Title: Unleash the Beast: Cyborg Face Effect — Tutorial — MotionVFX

Hey everyone, in this tutorial, let me show you how to become a robot.
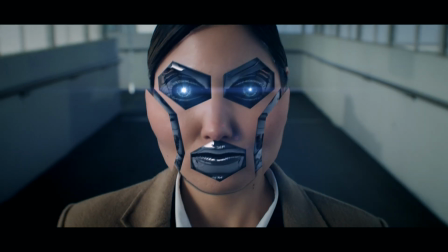This is a much less complex method of achieving this sort of cool effect than any 3D software method, so let's dive in.
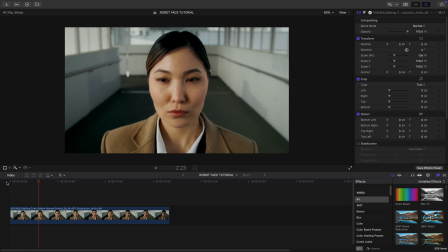We start with a shot of a woman walking towards the camera. She already has a bit of a cyber look, which works perfectly for what we're going for.
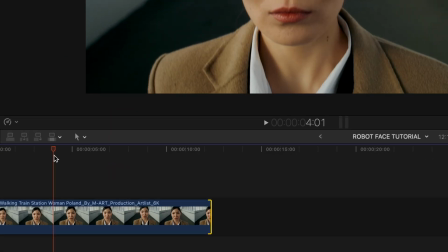First, I pick a frame where the robot transformation will happen, right around here. I blade cut the footage at this point.
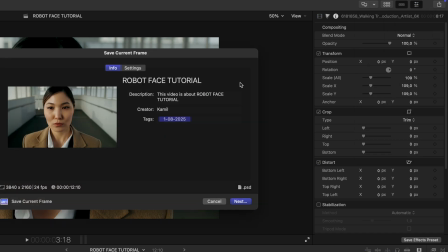Next, I export that frame as a still image. Let's rename it and make sure it's saved as a Photoshop file.
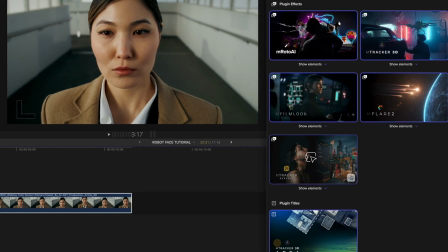I apply mTracker surface to the transition section of the footage.
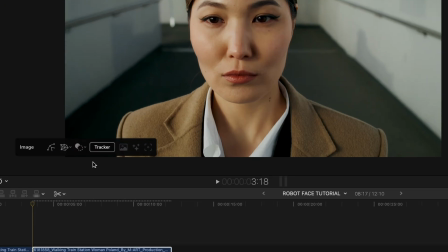I change the setting mode to mesh mode and then select the surface area around her face.
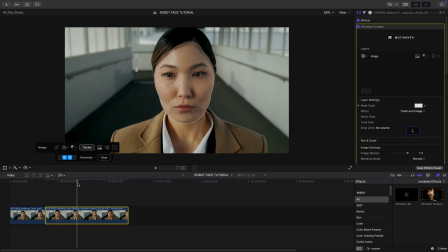And now I'm gonna track it. And we can see it's tracking nicely. In Photoshop, I've got the still frame ready.
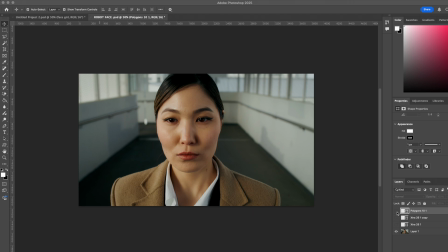I also pre-designed some shapes that will act as the face segments opening up. To get a clean, symmetrical, and interesting pieces, I used the shape tool and a few preset designs.
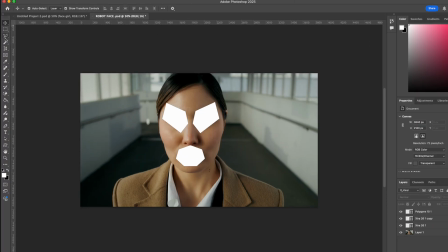Using the magic wand tool, I select one of the shapes and drag it beneath the still image layer.
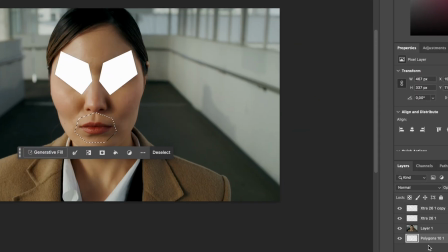Then I create a new layer via cut.
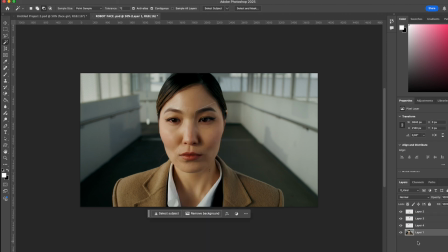I repeat this process for each shape, and now we can see our cutout pieces of the robot face.
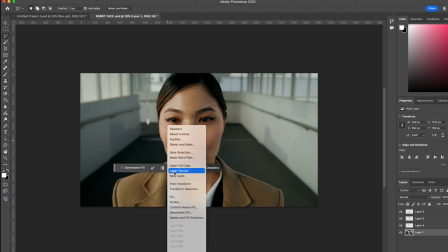For the cheekbones, I cut them out manually since they're not symmetrical. And again, I use a new layer to separate them.
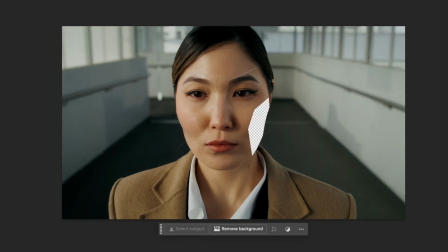At this point, all the individual places segments are ready.
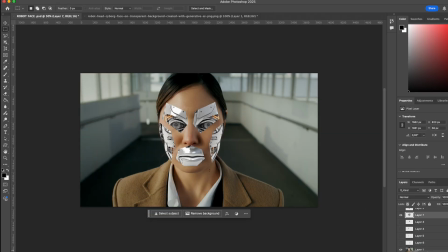I've already prepared a robot face in another project, so I import that beneath the face cutouts and adjust its position.
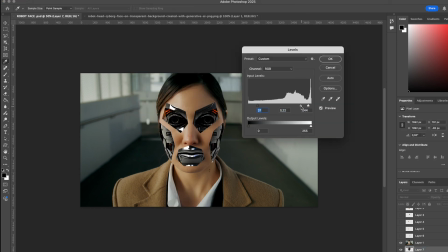I'm gonna go for a darker, more metallic look for the robot base.
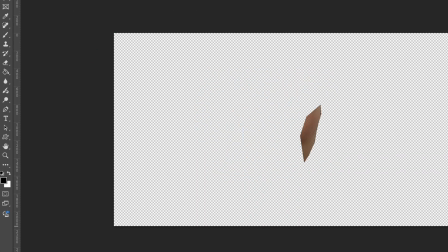Since the edges of the cutouts are a bit too sharp, I go in and soften them slightly.
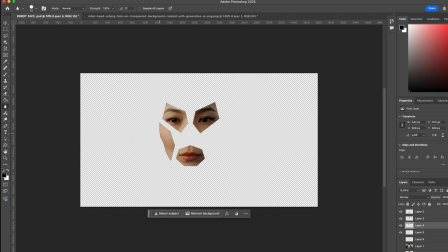I'm gently blurring the edges of these layers so they fit better with the footage later on.
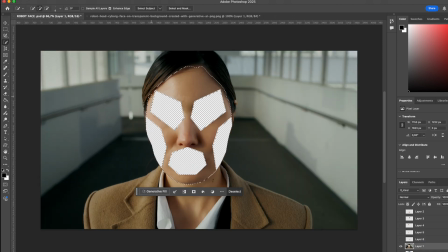I also separate a skin surface layer to sit on top and blur its edges to make the transition smoother.
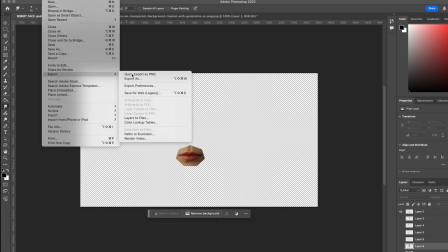Now that everything is in place, I export each face segment individually as PNG files.
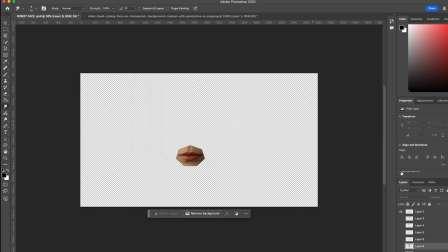Each layer needs to be exported separately. That's very important.
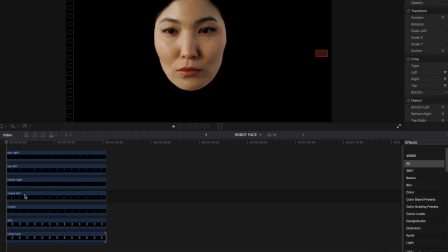Back in Final Cut Pro, I've got a compound clip set up with all the robot face layers stacked on top. Everything lines up nicely. For the eye and mouth pieces, I trim them down.
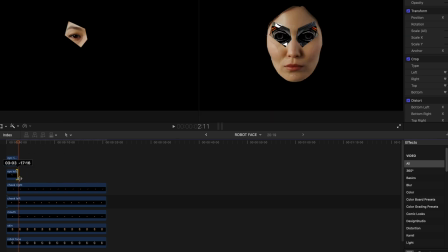We're gonna animate them disappearing in a slightly different way. Then I start keyframing the movement for each piece.
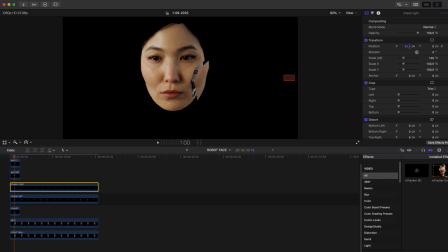You can do this however best fits your own project style.
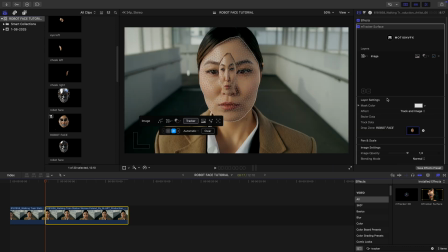Once that's done, I drop the compound clip into the drop zone in my main timeline. From here, it's all about aligning the robot face with the original footage.
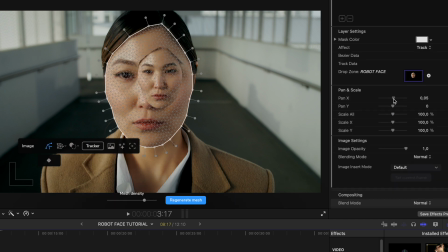Remember to change the effect to track. I tweak the scale, pan, and adjust opacity to check if the eyes and mouth line up correctly. That kind of lets you know if you're doing it right. Don't get discouraged too fast. Once your robot face fits, it's going to look amazing and super satisfying.
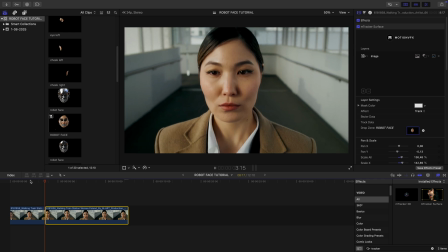After some trial and error, everything matches perfectly. It takes a bit of time, but it's really not that hard once you get the hang of it.
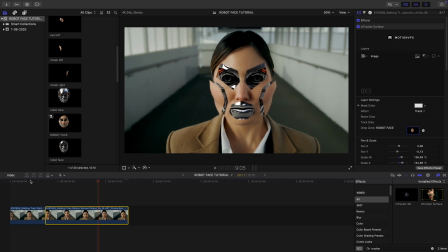Now, let's move into the second stage of the effect, adding some awesome robot VFX.
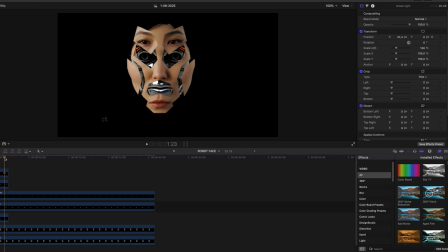You can definitely customize this however you like, but I'm going to walk you through one possible approach to get you started.
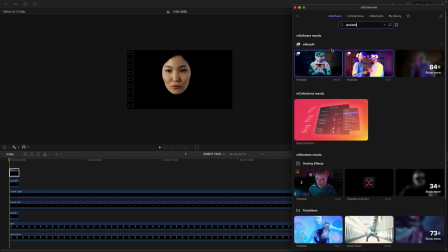Earlier, I mentioned wanting a different transition for the eye and mouth pieces. So for those, let's grab a transition called Pixelate.
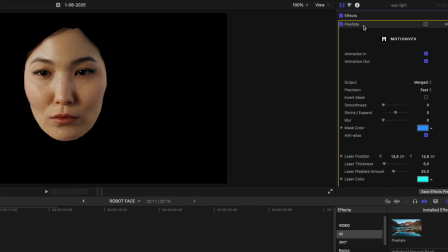I'll apply it to one of the eye layers, disable the animation in setting, select the mask video option, and tweak the parameters a little bit.
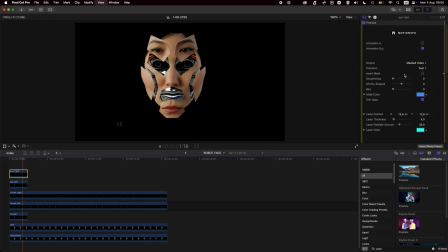I'm just improvising here, seeing what looks best. Now you can see the eye disappear with a cool glitchy pixelated effect.
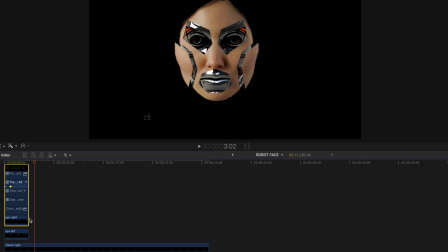I want it to move a little bit faster, so I'll bring the keyframes closer together and shorten the layer duration. Then I'm gonna repeat that process for the other eye, just copy and paste the effect, and same goes for the mouthpiece.
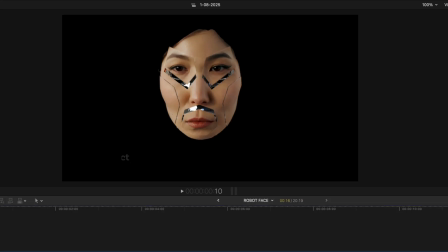And there you have it.